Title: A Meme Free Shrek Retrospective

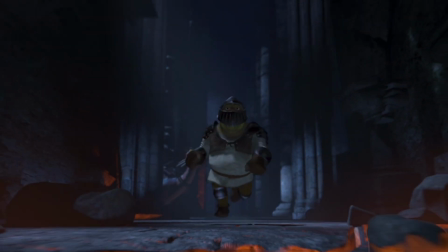(16:17)
But honestly though, I could watch this scene over and over again and never get bored.
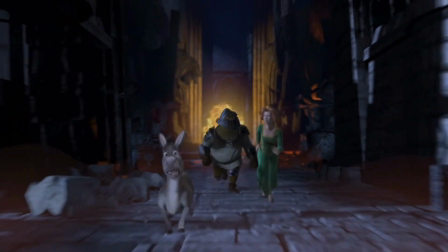(16:22)
And while I'm on the subject of amazing scenes from this movie,
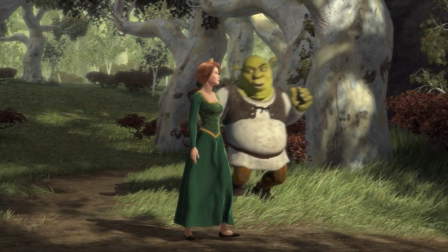(16:30)
there are so many great scenes in this movie, but the Starry Night scene is without a doubt the most
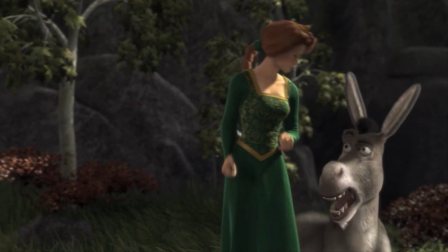(16:36)
uncomfortably real and emotional moment in not just Shrek, but any movie that I've seen in a while. There's no danger, nobody coming to steal Fiona away, nobody looking to kill Shrek or Donkey.
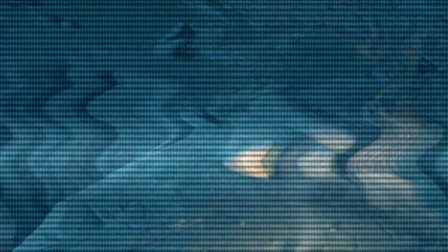(16:50)
Yet. It is simply two guys looking at the stars, talking about life.
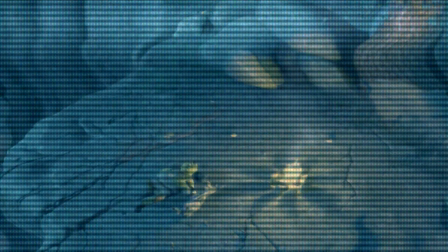(16:55)
It starts off like how you'd expect Shrek to go, with a fart joke.
There's Bloodnut, the flatulent.
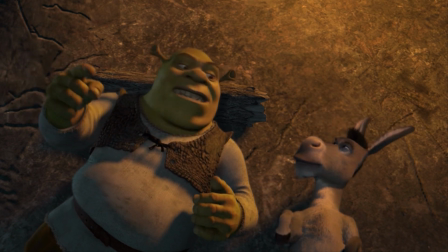(17:02) You can guess what he's famous for.
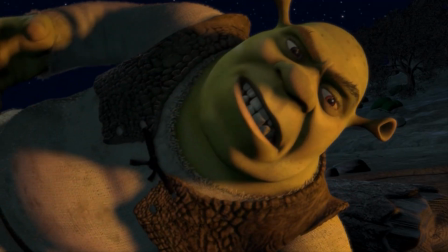(17:04)
But it quickly takes a turn as Shrek tells Donkey that as soon as he gets his swamp back, he's going to build a wall in order to keep people away from him.
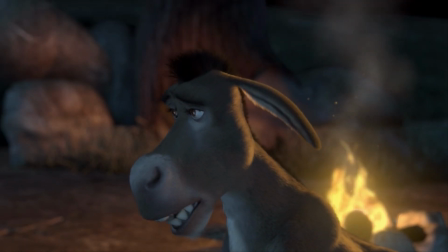(17:12)
It hurts the audience to hear this just as much as it does Donkey, since we've already seen these two go through so much together.
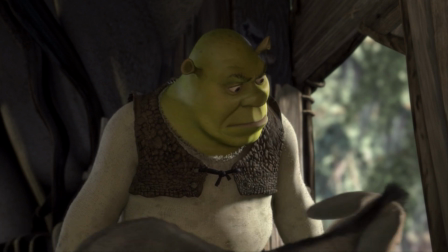(17:18)
But unlike last time where Donkey just does as Shrek says and leaves him alone, this time he decides to push him,
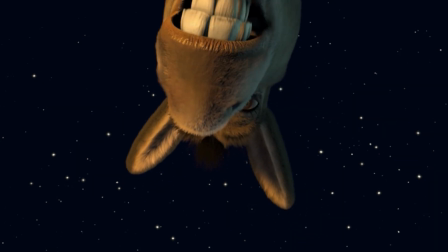(17:25)
questioning him on exactly why he wants to be alone.
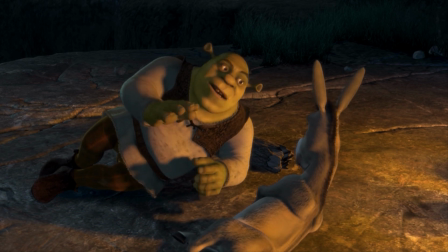(17:29)
And it's in this little exchange where my statement about the simplicity of this movie's dialogue making it more emotional holds the most weight.
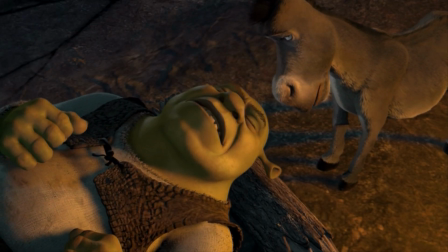(17:36)
The tension in this scene is palpable, and it keeps building between them until finally, Shrek breaks, and admits what the audience already knows.
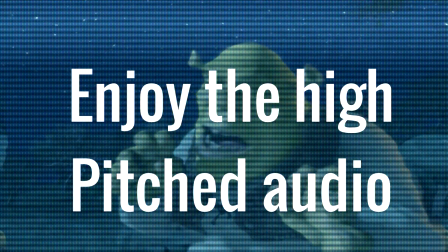(17:45) People take one look at me and go, "Ah, help, run! A big, stupid, ugly ogre."
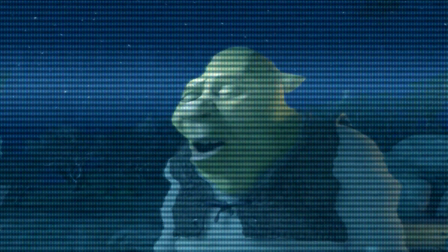(17:51) They judge me before they even know me. That's why I'm better off alone.
Shrek doesn't move on from this part of his life.
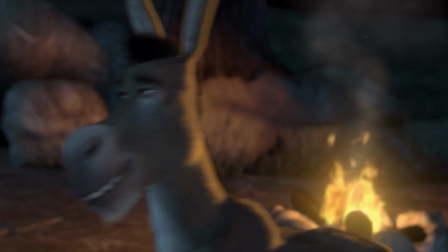(17:58)
He hasn't learned to cope with it in a more healthy way. He hasn't found a solution to the problem.
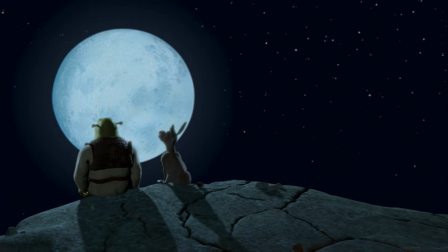(18:03)
He simply admits that he has a problem in the first place, after which Donkey sits down next to him to comfort him.
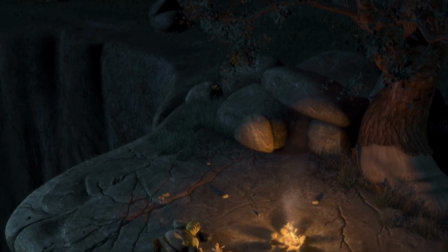(18:11)
Besides the voice actors doing a fantastic job here to make it sound as real as possible,
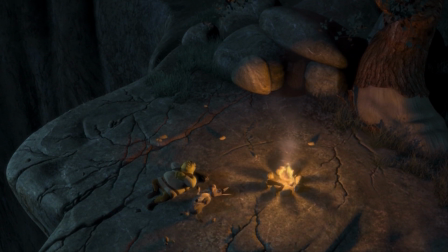(18:16)
there's no music during this conversation, at least not until the very end.
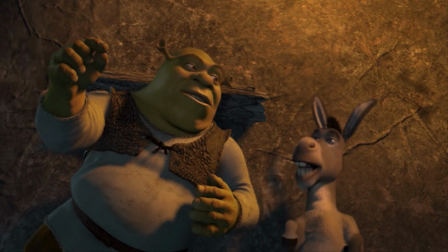(18:22)
Instead, the movie places yourself in their shoes and forces you to listen to the uncomfortable
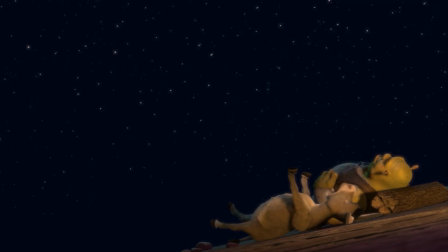(18:27)
silence mixed with two friends confronting each other about their problems.
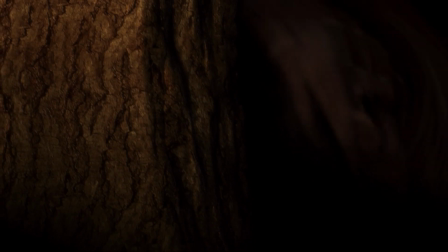(18:31)
The scene is also used to progress the plot since Fiona overhears the conversation and, as a result, begins to relate to Shrek more.
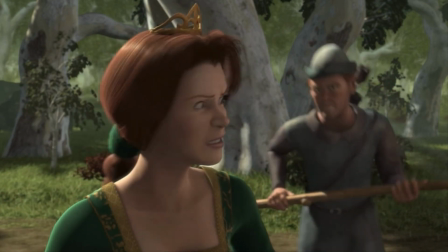(18:39)
Speaking of which, how have I made it this far into my video without talking about Fiona?
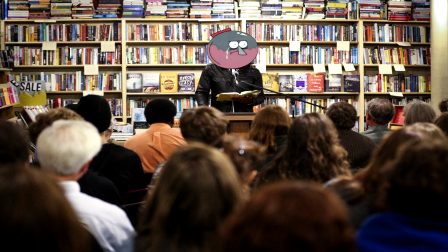(18:46)
Gather around, because it's time for story time with Klooch.
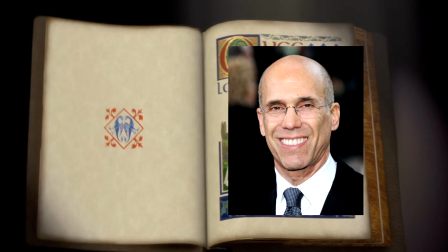(18:53)
A long time ago, there was a man named Jeffrey Katzenberg.
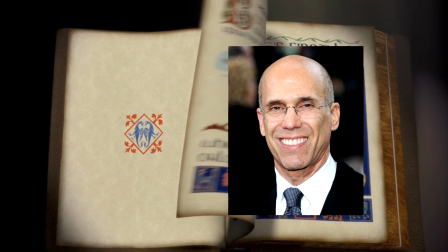(18:56)
He worked for Disney, producing hit films like Little Mermaid, Beauty and the Beast, Lion King,
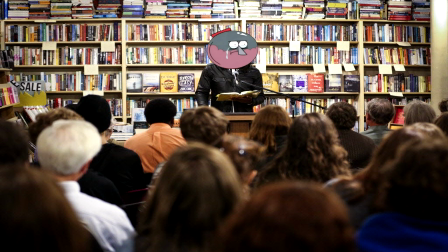(19:03)
but then slowly over the course of a few years, he began to have a falling out with Disney over executive positions at the company opening up. He was told that if the position was vacated for a 2-year period or more, he would be able to... Hey, stay awake! Okay, fine. Long story short, these two guys fought a lot.
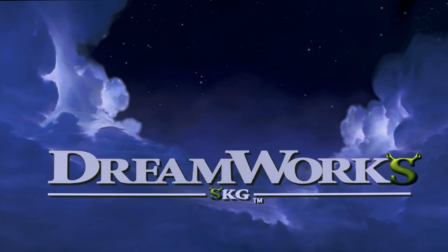(19:21)
So eventually Jeffrey Katzenberg left Disney to go found DreamWorks Animation Studios.
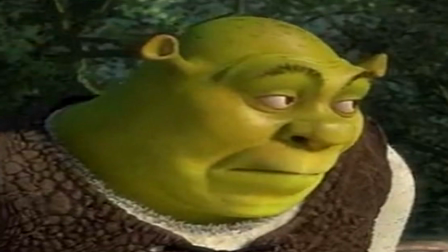(19:27)
Take a wild guess what one of their first films was.
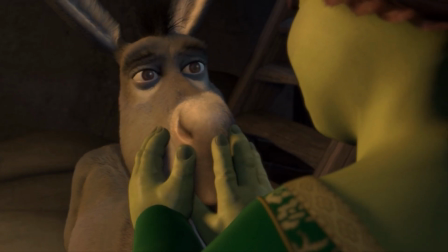(19:30)
Now, the reason why I'm telling you all this stuff is because I can't really talk about Fiona and what
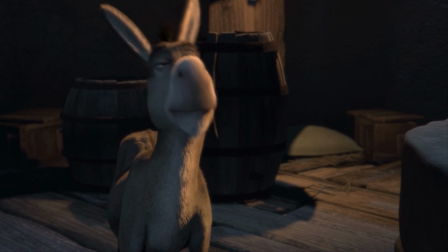(19:37)
her character is like without first putting into perspective the circumstances in which this film was created under.
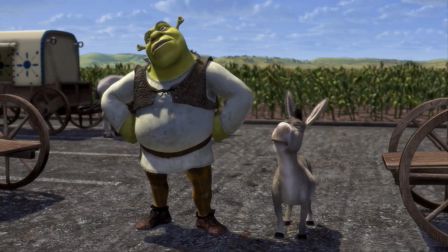(19:43)
You see, Jeffrey Katzenberg was not happy with Disney, which, trust me, I completely understand.
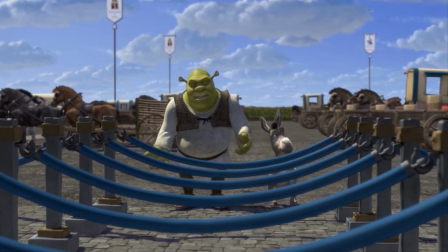(19:50)
And nowhere is his disdain for the Disney Corporation more prominently put on display than it is here in this movie.
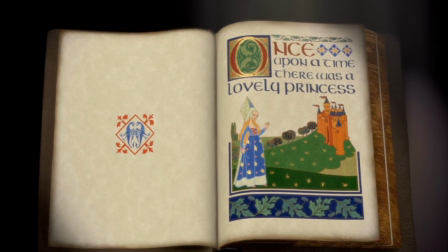(19:57)
From the very first scene, we are read a very generic Disney knight saves the princess type story,
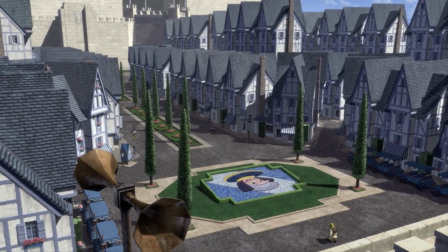(20:04)
which Shrek immediately wipes his ass with. Duloc is literally designed from the ground up to be a mockery of Disneyland.
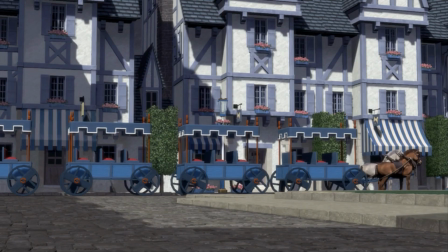(20:11)
But last but not least, most prominently, and the focus of this chapter,
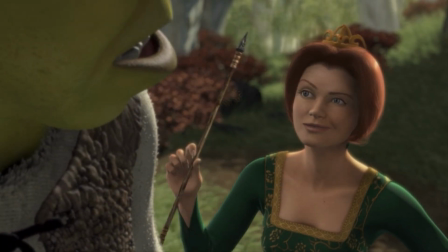(20:16)
Fiona is a princess who does not act like a princess.